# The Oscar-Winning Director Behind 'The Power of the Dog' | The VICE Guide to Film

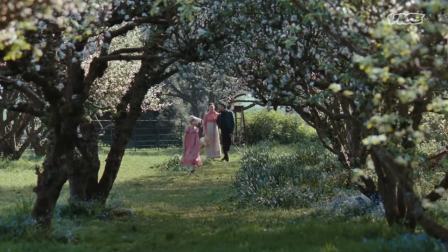[16:25]
We've got some feather-light violin motif over the top. It's an example of when the music feeds into the scene in a really, I think, is a really nice way. After Keats and Fanny share their first kiss,
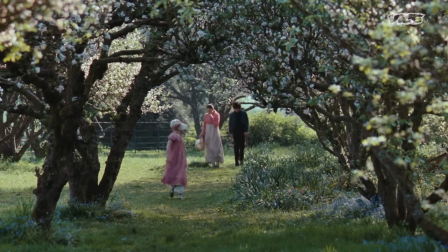[16:37]
Campion crafts a series of evocative images that use light, color, and nature to visualize how it feels to be falling in love.
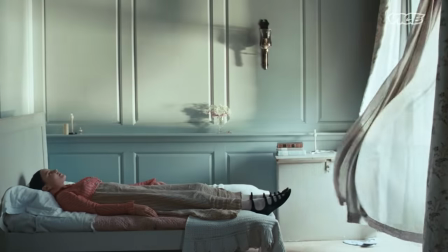[16:45]
She's lying on the bed, and the curtains are just sort of floating, and I just remember him being like, Jesus Christ, this is so beautiful.
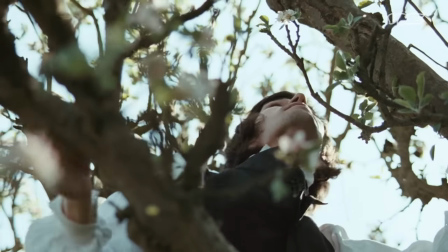[16:51]
There's a corresponding moment with Keats when he goes up to the top of a tree and lies down amongst the blossoms,
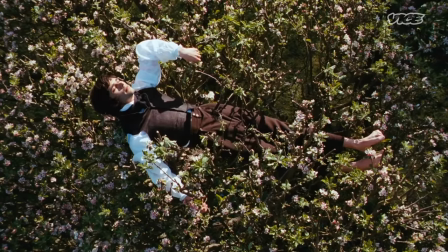[16:59]
and he's just sort of luxuriating in these feelings that are going through him.
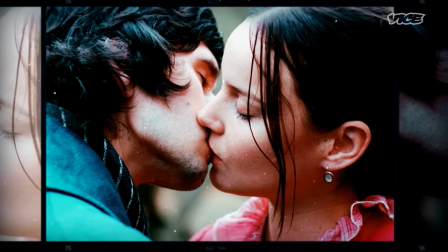[17:06]
It's a really rare film because I think it really does capture what it feels like to be in that incredible stage of falling in love with somebody.
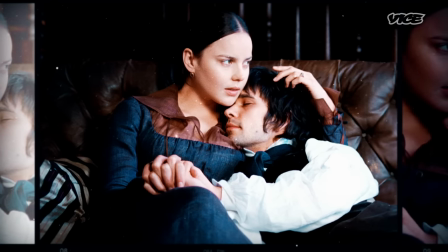[17:17]
Love and inspiration and creativity like hang out on the same frequency
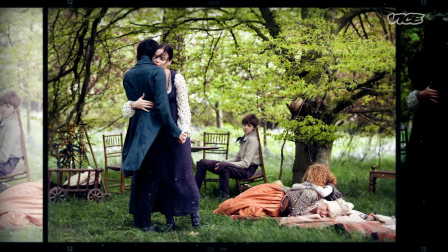[17:24]
or something and I feel like you can kind of tune into it and they will sing in some kind of harmony together. Oh my god. Making movies, there are often constrictions in how creative you can be.
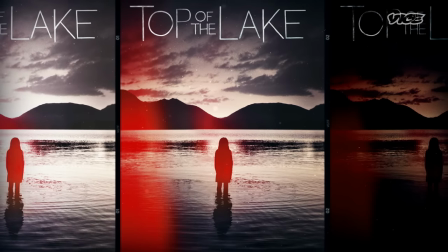[17:42]
And with television, she felt like those restrictions weren't there in the same way. Doing the top of the lake was completely creatively free.
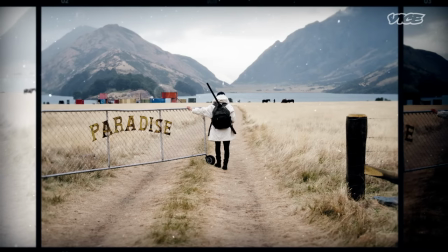[17:52]
My first day in New Zealand with her, I met her at her house. We did some yoga. We took this massive hike. And I was sort of like, this is so weird, I'm like walking with Jane Campion through New Zealand.
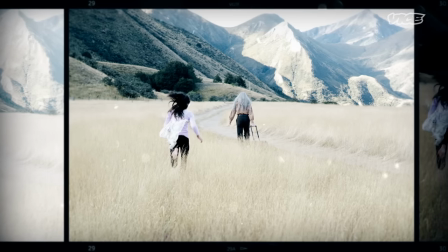[18:07]
There was something about that process and doing that that was so great. It just made us a team from the very beginning. I said to her, I'm not here to just do what I always do. I want you to push me and I want you to challenge me.
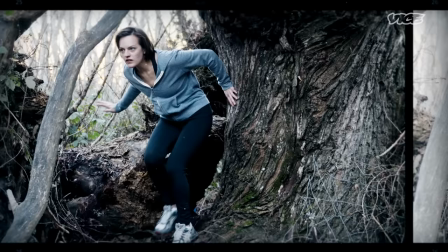[18:19]
And she said, absolutely, but you need to challenge me too. In Jane Campion's TV series Top of the Lake,
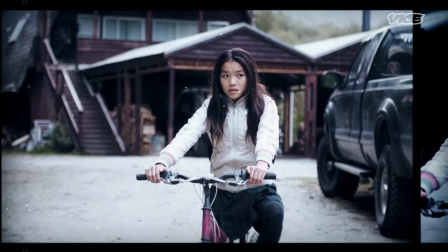[18:26]
Elizabeth Moss plays a detective who returns to her hometown to investigate the rape and disappearance of a pregnant 12-year-old. One thing we thought would be really helpful with the music is to find a theme for Tui, the girl that disappears.
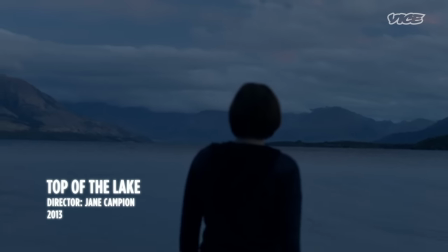[18:43]
And it was our idea to have that theme be a kind of dark lullaby.
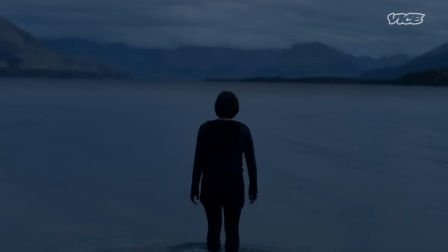[18:51]
She has me going into the water and trying to sort of experience what Tui experienced.
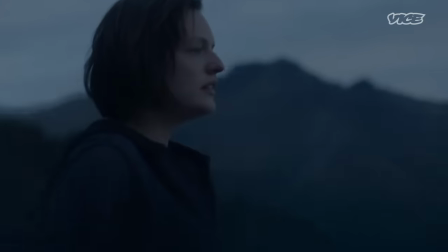[18:59]
There's a lot of water imagery in her work, especially in Top of the Lake, And it's beautiful, but there's also a cruelty and a coldness that's frightening. You realize how big that landscape is and how impossible it would be to find her.
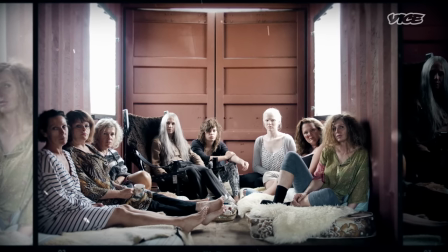[19:14]
The top of the lake is, without being preachy, a kind of complicated, sensitive exploration of rape culture.
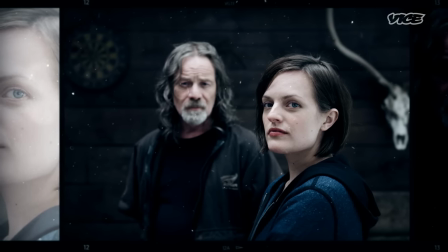[19:23]
Robin is a very, very damaged person, which is like a lot of Jane's characters. It had a very traumatizing event happen as a teenager.
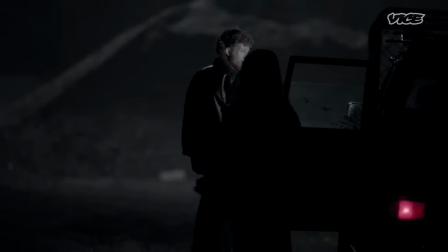[19:31] Time for a walk, sunshine.
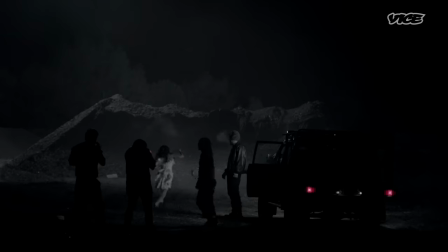[19:33]
Shot from a distance, Campion's flashback to the rape of the teenaged Robin conveys her terror more through sound than images. Jane did it with these really tiny little flashbacks that are far more horrifying by not actually showing anything.
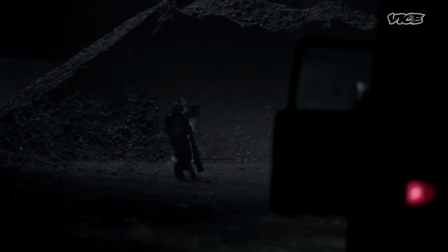[19:50]
I remember when we were shooting the screaming and the vocal for the rape flashbacks. Jane was out on the floor with me. I had, you know, the headphones on, we had the mic, and she was literally just like holding on to me and pulling me in different directions. Almost did it with me, these horrific screams. I've never seen a director, like, get up from the couch and go and actually do the ADR with you.
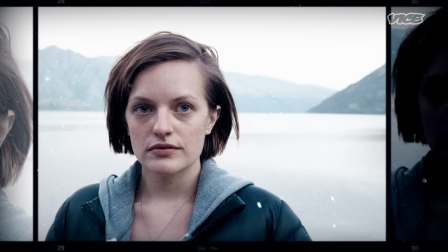[20:16]
After confronting one of the men who raped her years earlier, Moss goes to visit the guru, played by Holly Hunter, who leads a community of damaged women.
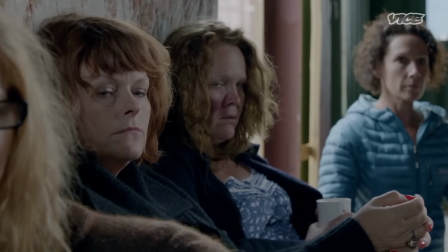[20:26] We are living out here at the end of the road in a place called paradise. How's it going?
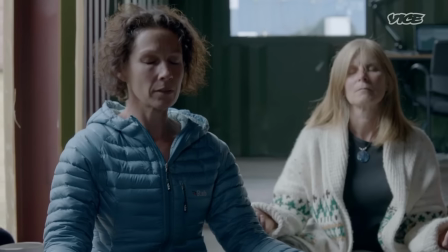[20:31] Perfect? No!